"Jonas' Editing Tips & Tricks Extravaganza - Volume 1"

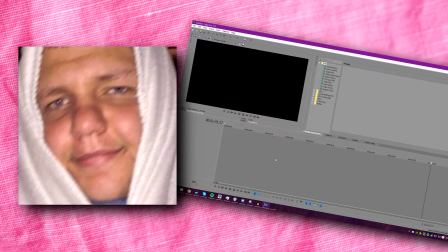[0:00]
Welcome to Jonas's editing tutorial extravaganza. I'm just gonna take this.
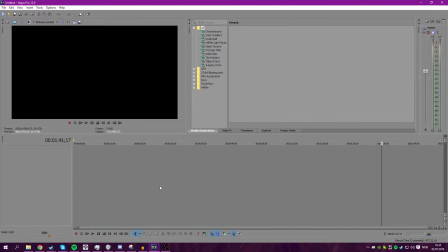[0:04]
I have for a long time been considering like sitting down and just making a bit of an editing tutorial, like a breakdown, I guess you could call it, or I just show how I would do things. I'll be going through some of the basics and I'll show you a couple of tricks on very specific things.
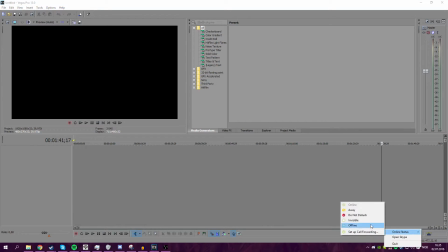[0:20]
Skype is on. Shouldn't be on. There we go. Alright, now, I did film this once before, but OBS apparently records in .flv if you don't configure it to record in MP4. Now, alright, so I'm just gonna go and get some clips, and, alright, let's see.
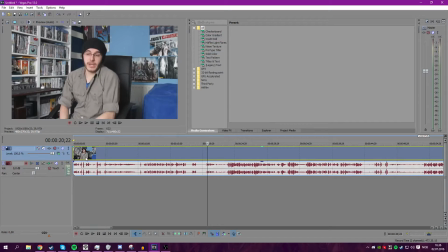[0:38]
Now, you see, I showed this to Pete and Tomato Ghost yesterday, actually, on Skype. I showed him how you can make a bit of a cool little shake effect, and I think that is what I'll be doing first. So that's basically what I'll do. I'll basically George Lucas this thing a little bit.
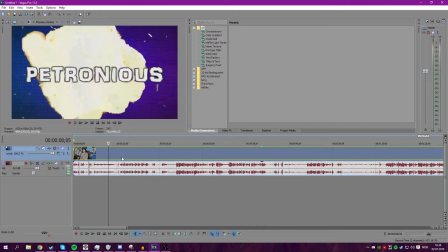[0:52]
Now, so we'll just find the first where does the intro.
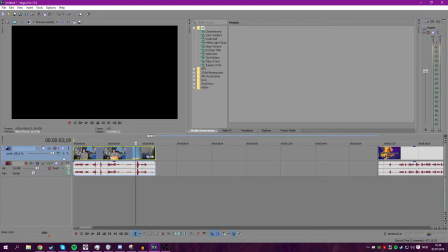[0:59]
This is where the intro start, right? Okay, so let's just watch this clip together.
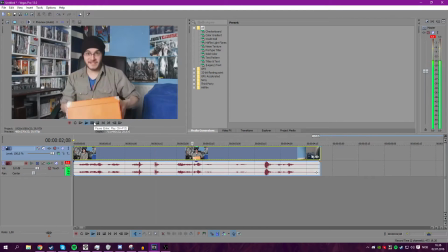[1:05] You know what I like to do? Recycle.
Right.
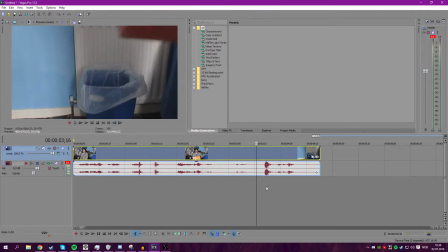[1:09]
So you see here, it hits the trash can, and you can see that. All right, it is a trash can, and that's basically what it's supposed to do.
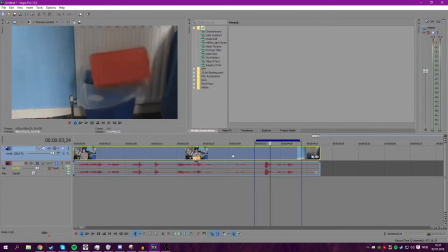[1:20]
Yeah, but it just kind of just falls, and that is kind of underwhelming, you know? So what we're gonna do now is we're gonna give it some more punch
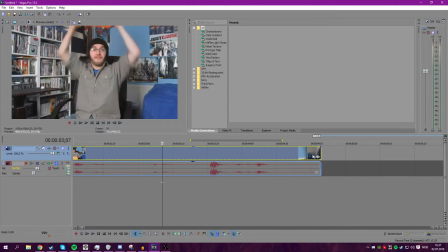[1:32]
with a very subtle but a very noticeable shake effect. On my first recording of this, I did spend a lot of time
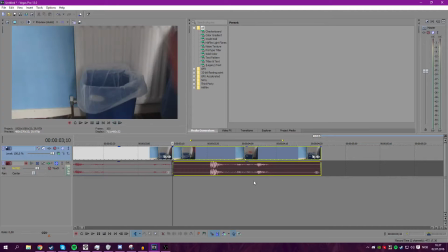[1:44]
just sitting around and I would dwell so long, but now I know what to do. All right, so okay, so now that you made a split on where the next scene starts,
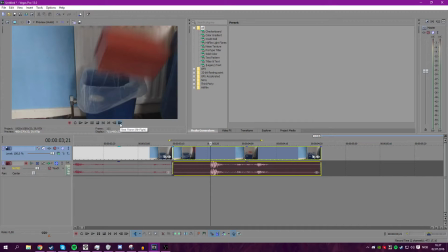[1:59]
you want to go frame by frame until like circa where it hits the thing, and I'll say that is about here, right? Then what you're gonna want to do, you're gonna want to click this event pan crop, and then you'll get this lovely thing.
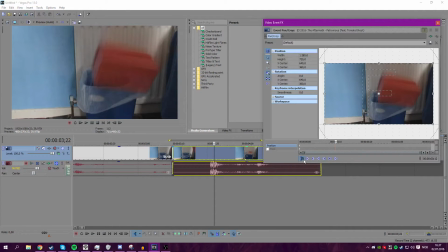[2:15]
Now, important thing to note is that if you use the sync cursor, which is very useful, then you'll just have this cursor here sync up with the cursor on the timeline, which is very helpful. But you can turn it off, and you can just and you can even look through it here and find where you want the shake to be anyways.
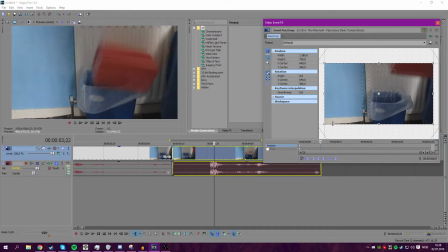[2:34]
Now, what's important, if you're gonna do a shake effect, you need to zoom it in a bit, and since we're already
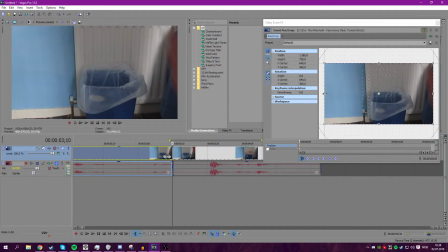[2:40]
since the scene is already changing, you won't notice that you'll zoom it in a bit. So we'll go back to the start, and then you'll zoom it in just a little bit. Then you'll drag this, you'll find a point where it hits the thing, which is about here.
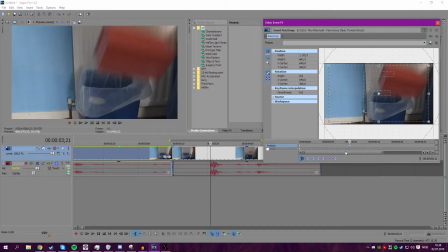[2:54]
You're gonna want to add one frame. And here's the thing about a shake effect. Like, if you're gonna do this impact shake effect, it is much easier than you would normally think.
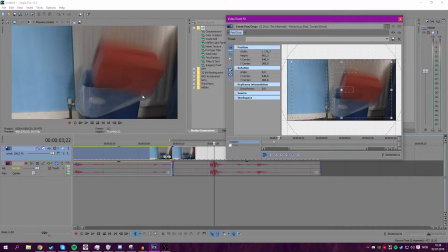[3:04]
So you put a keyframe there, and then where it hits, you're gonna want to move it just a little bit, rotate it a little bit. And here's what I do. I will move it up there, and then rotate it there, and move it down, rotate it there again. And I'll probably move it back.
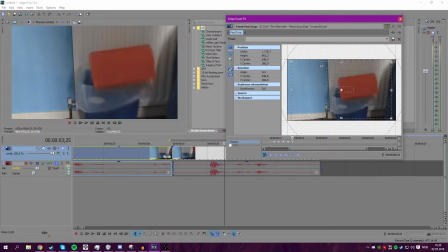[3:20]
And then just, I mean, it's a little bit random, but, you know, it works. For me. Oh, I might have fucked it up now. Okay, let's see how it...
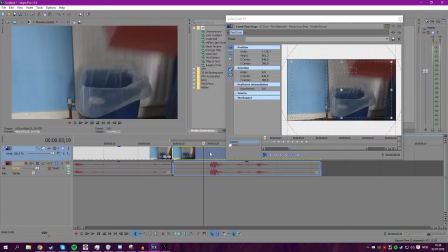[3:37]
There, look at that. Now you got a much more impact in the thing, right? Which is nice. So, where it just kind of looks like, oh, it kind of just stops there, you know, like a basketball.
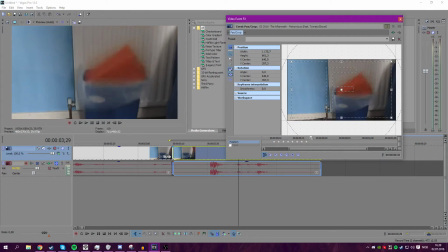[3:48]
And that might look a little bit weird, but I think it looks cool. I think it looks nice. Alright, my computer is very noisy.
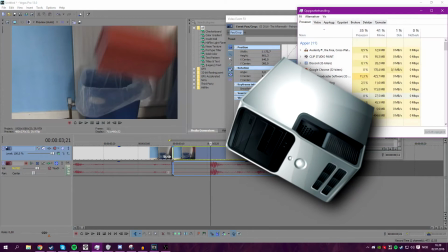[4:00]
Computer, please don't kill yourself. Yeah, it won't kill itself.
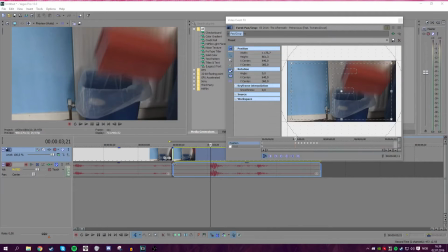[4:05]
So there you have it.
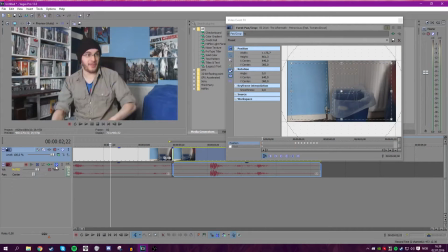[4:07]
There is just a small little snippet of how you can give a impact a little bit more punch.
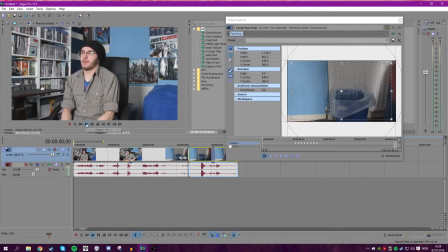[4:12]
So now we can watch this thing together.
You know what I like to do? Recycle.
Ah, lovely. Now, one thing that is, if you want a shake effect on over time, that is a bit more difficult,
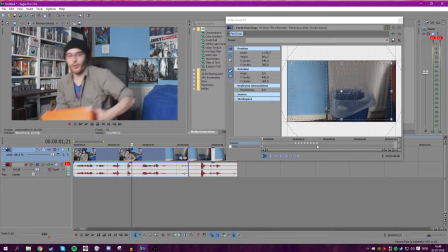[4:28]
because when you just have a shake effect like this, it will seriously just last for a little bit. Which is cool. I hope I'm recording in a good bit right now.
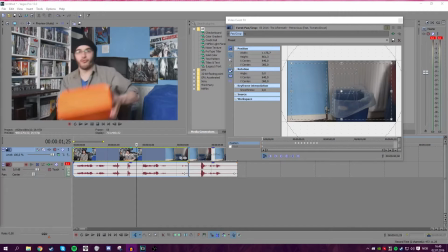[4:41]
I'm just gonna have to check that. Be right back. We're back, and the audio is fine, and the video is fine.
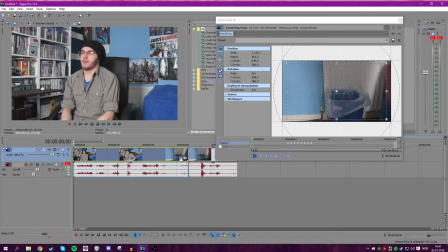[4:46]
Okay, cool. So what we're gonna do now, we're gonna make this entire thing just shake like mad. So basically, what you do the same thing.
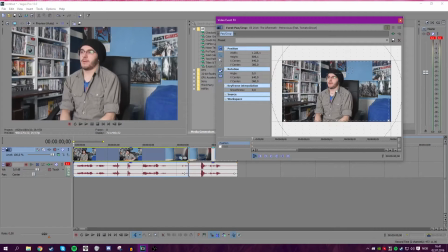[4:52]
You click into the event pan crop, you zoom it in a little bit, And what's handy here is that you'll take one frame and you'll use the arrow keys. Just move it like a little bit like that. And a little bit like that. And the thing is like, oh, what order should we take the direction?
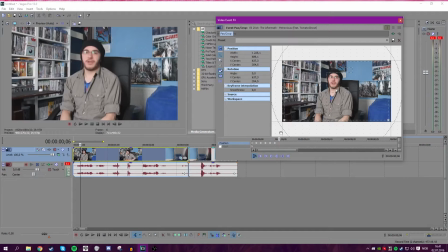[5:11]
And that is kind of the more difficult part of making a good shake effect. So what we'll do, we'll just keep going like this. Use the arrow key. It's very, very, very helpful. And the thing that a lot of people do is they will have like 2 frames in between,
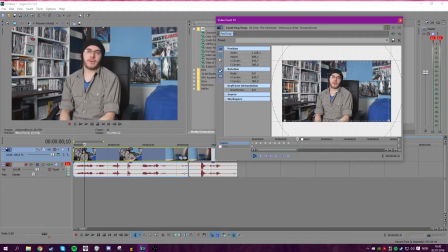[5:28]
and then they will just like do 3 frames, and then they will just copy it, and it looks really jarring.
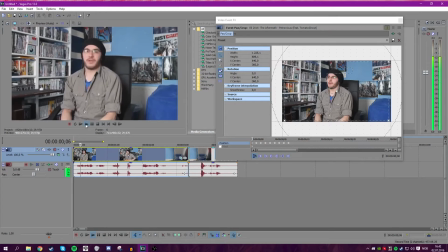[5:33] And You know what I like? You know what I like? You know what I? You know what I? You know what I like? You know what I?
You know what I? yeah, you'll see that.
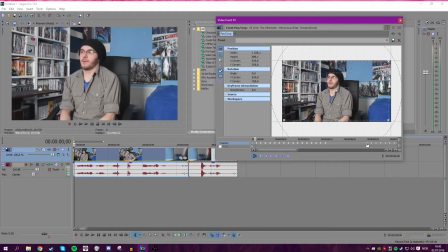[5:38]
And then now that we're done a good amount of frames, we could try to copy it, but if it looks awful, that is something you just gotta do over again. Then so let's just make this entire thing shake, just to like, so I could like break down how I would do a shake effect, right? So then, now that we have a nice shake effect,
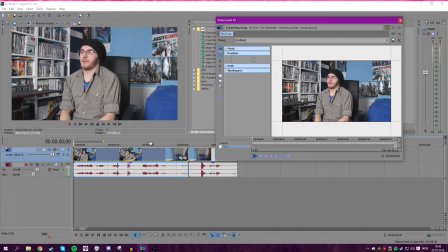[5:58]
you could give and a shake effect can often work for the illusion that, oh, a lot of stuff is happening and everything.
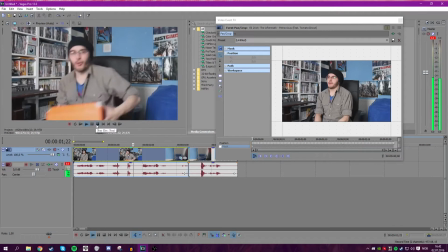[6:03] You know what I like to do? Recycle.
So, you know, so now just for a bit of fun, let's just give this thing some more punch, right? Like, let's give it something that can like indicate that, oh, hey, here, there's a shake effect here.
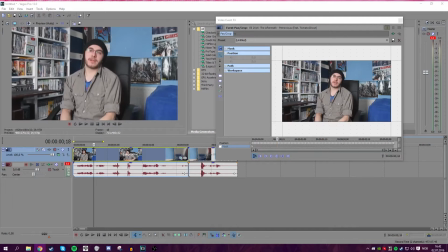[6:18]
This is supposed to be shaky. So we'll find a train. This is a train PNG.
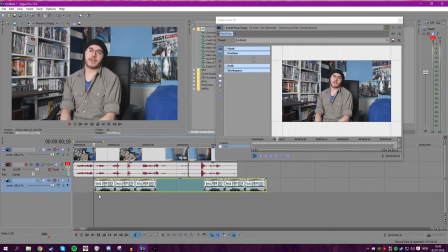[6:24]
Cool. Then you just drag it. You can drag it. You can take it.
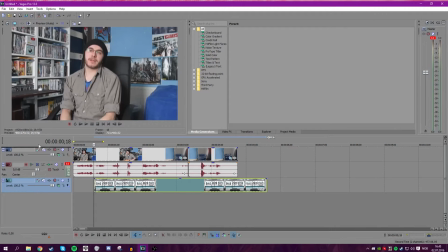[6:29]
Yeah. Everyone knows layers. I'm going to go into this assuming you know how to use layers and this, right?
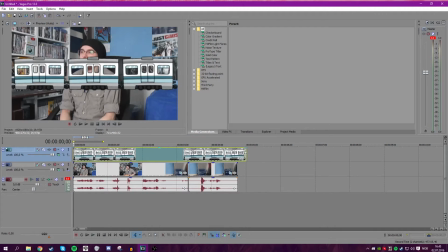[6:34]
Now, what you're going to want to do.
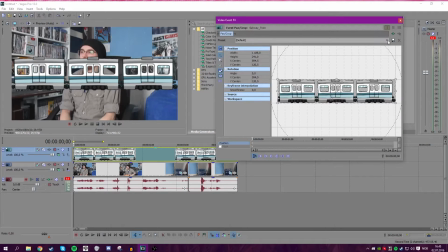[6:37]
This is one thing, like, what a lot of people struggle with Vegas and editing in general is that they will struggle with making things shake as they move. Now, you can see that this thing is like, oh wow, the aspect ratio is fucked. It's like weird.
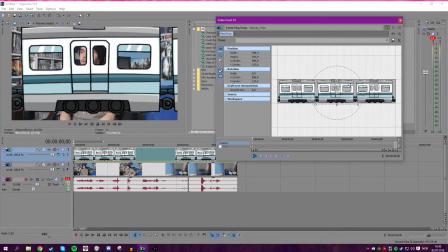[6:51]
Like, it cut there. But you can just like take match output aspect and then it will.
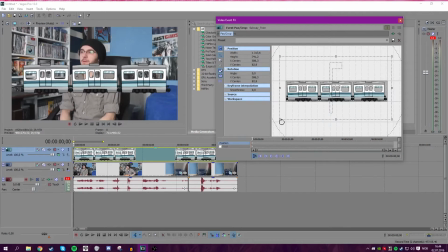[6:58]
So now it will leave the frame as it wants to. So what you're going to want to do now is you're just going to want to do the shake effect all over again. I know there will be a lot of shaking here. Just keep doing that for a little while. There, and there, and there.
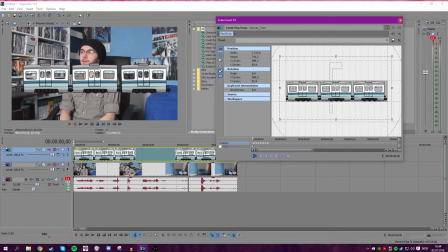[7:13]
And there. Okay, let's see. What direction did it go? Okay. So you see, now it went the same direction as it did when it went up. So you're not gonna want that final frame. So we just add another frame, and we'll do a couple more movements. Because that's the thing about the shake effect. You don't want people to see that, hey, the cycle is repeating.
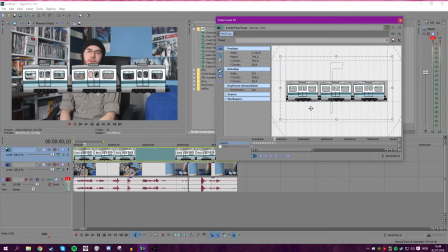[7:30]
Like the amount of frames. You don't want people to see that you have taken frames and then copied them. You're gonna want it to look seamless, right? So just copy,
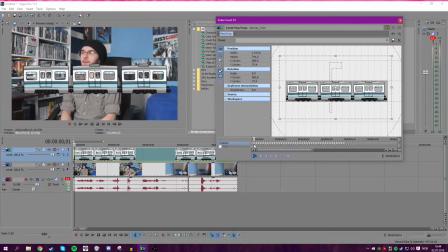[7:44]
and you don't want to copy the first frame because that is centered, like that is the starting point right there.
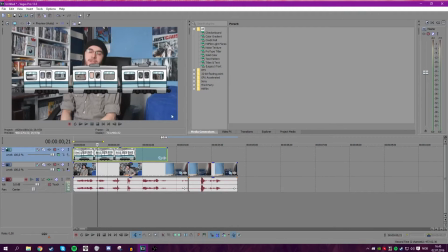[7:51]
And I'm like, well, it can't just flow here. You're gonna want it to like move like across here or something. That's what we have this thing for, the track motion.
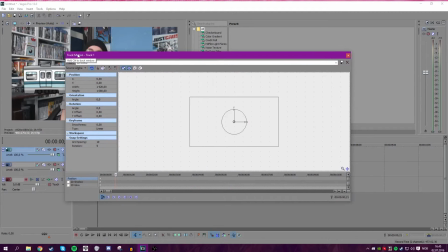[8:00]
I'm gonna click that, and then you get this thing, and this is pretty much the exact same thing as the other thing, right?
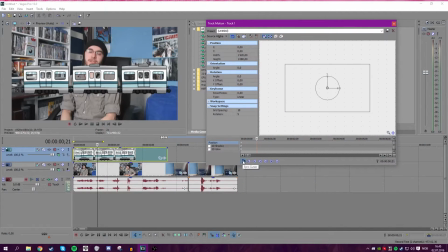[8:07]
And what's cool here is that like the sync cursor thing I showed you earlier, this is like very important.